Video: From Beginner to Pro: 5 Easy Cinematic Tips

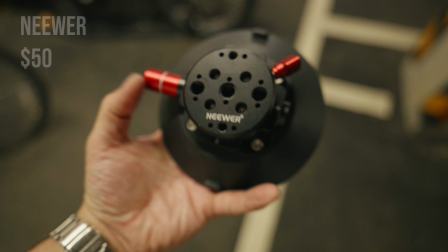To do these car shots, I'm using a newer suction cup which cost me $50 on Amazon.
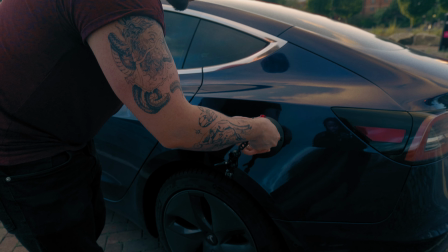I've used this setup for all my car mount shots this year and it's held up great.
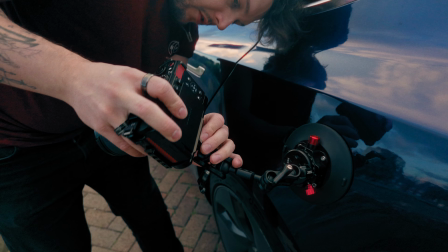If you can, get 2 because more points of attachment with the car are better for your camera's safety.
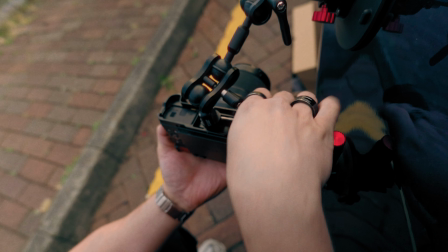I've actually also used these suction cup mounts for my Insta360 X4 car mount, also from Newer, to support my S9 when I mount it to the car.
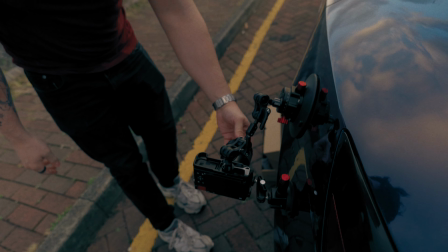Even though they're much smaller because they're made for a smaller camera, they do a good job at being an additional support point. There's a whole lot more to go through with POV shots, and I've actually made an entire dedicated video to capturing cinematic POV shots, which you can watch at the end of this video.
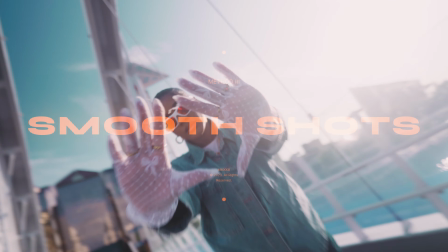Smooth shots. Typically we'd use a gimbal to capture smooth shots, but there's actually some very budget-friendly ways, or actually free ways,
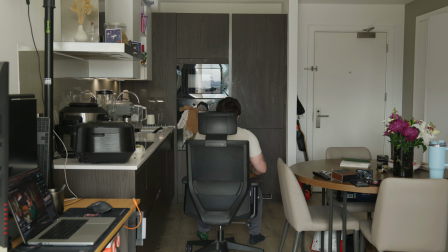to get smooth shots for your videos as well. The first method is using an office chair and holding your camera steady. Giving yourself one big push, this allows you to have a smooth shot. This does obviously offer you less control because whichever direction you push yourself in, if you start to spin or you go the wrong way that you intended to, you don't have as much control over that. And if you chose to instead continuously push yourself by going one leg after the other,
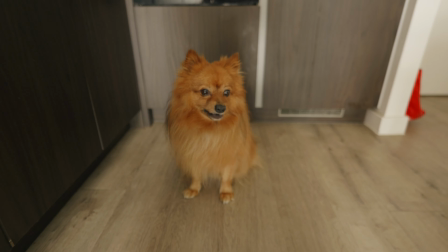this would give you a bit more of a shaky shot compared to just one big push, but it's still a free method you can use.
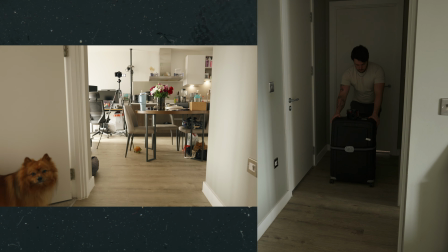Another way you can get a smooth moving shot is by using a suitcase, or if you're going for a slider type of shot, you can just pull your camera on a piece of cloth or towel.
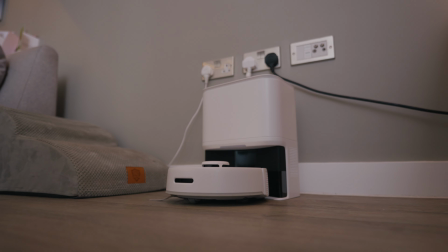Of course, the best way to get smooth shots is by using a gimbal, and I have a bunch of gimbals recommended in the description below if you're interested in checking those out.
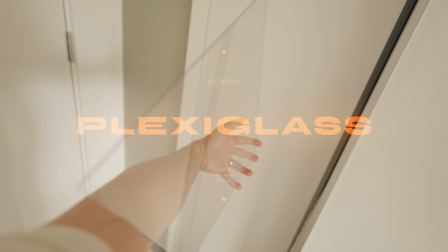Plexiglass. Plexiglass is a really cool tool to use, and this tip is basically similar to the POV shots thing, but it's just a cool aspect of it. Because where plexiglass comes in is protecting your camera from the elements. The best way I can show this is with water.
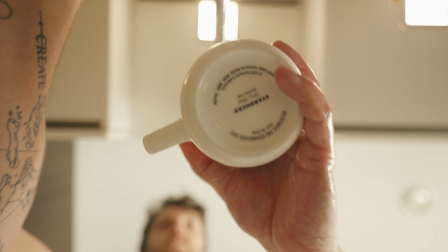In this shot where I'm washing my hands, washing a plate, filling up a glass with water,
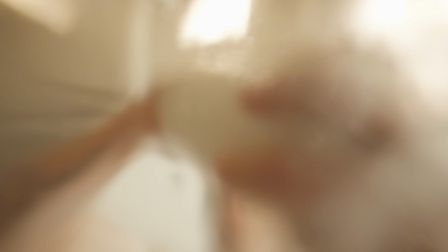you wouldn't be able to capture these shots unless you had something protecting your camera, because then it's going to get wet and ruined.
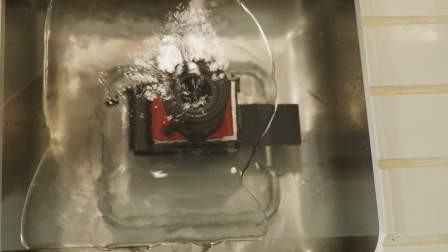You could also use a waterproof housing,
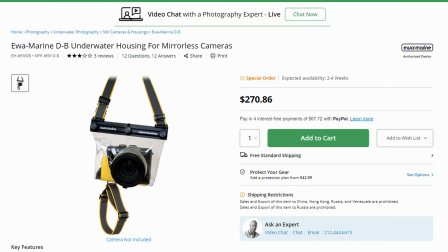but these range from like $100 or so to several hundreds to maybe even $1,000 depending on your camera setup. And these can limit you to what lenses you can use.
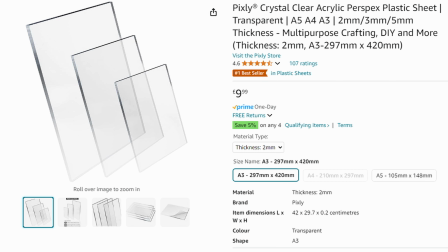Whereas plexiglass, it's only $10 and it doesn't limit you to what camera and lenses you can use. One immediate way to capture your viewers' attention is to throw a shot in your video that makes them go, how do they do that?
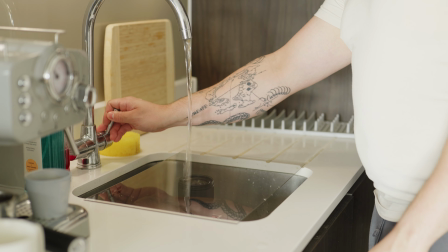You can see in this setup here that I have my camera arranged in a way that will keep it dry, and whilst it's not perfect, it does the trick. Plexiglass is really cheap, like I said, but if you actually have any old picture frames lying around that you're not using, you can take the plexiglass out of those, and depending on the size,
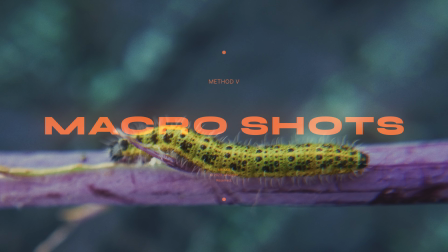you could have something that's usable. Macro shots. Extreme close-up macro shots are an awesome way to show details that are hard to see with the human eye.
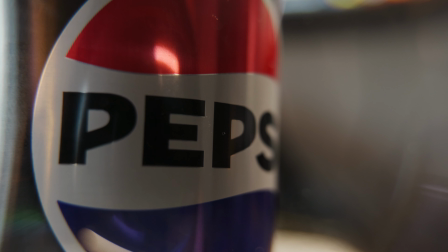Because we don't see these extreme details on the day-to-day, it's interesting to see them blown up on a screen.
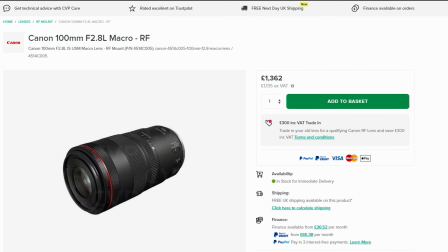But macro lenses are typically very expensive and often only serve one purpose, being a macro lens. And it's for this reason I actually don't own a macro lens. Instead, I went and bought these $20 diopters from Amazon.
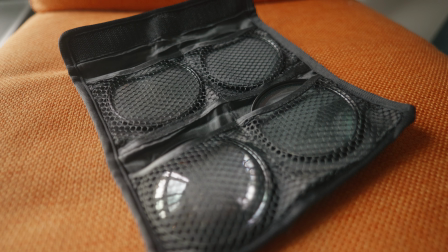You get a kit of 4 with varying strengths, and they allow you to get amazing super close-up macro shots like these.
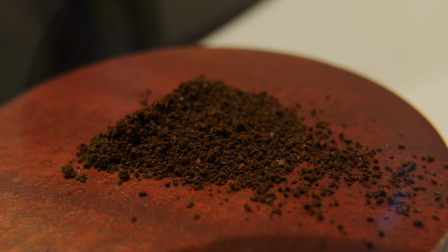Inserting a fair few super close-up macro shots into your videos is a great way to add some cinematic flair to your scenes. There are way too many cinematic tips and tricks to go through for one video, so I'm gonna have to save some more for another video, but for now, why don't you check out this cinematic POV shots video I made, and you can watch me drop my S9 off of an electric longboard, of course by accident. It's okay, but yeah, I may have scuffed it a little bit. Whoops.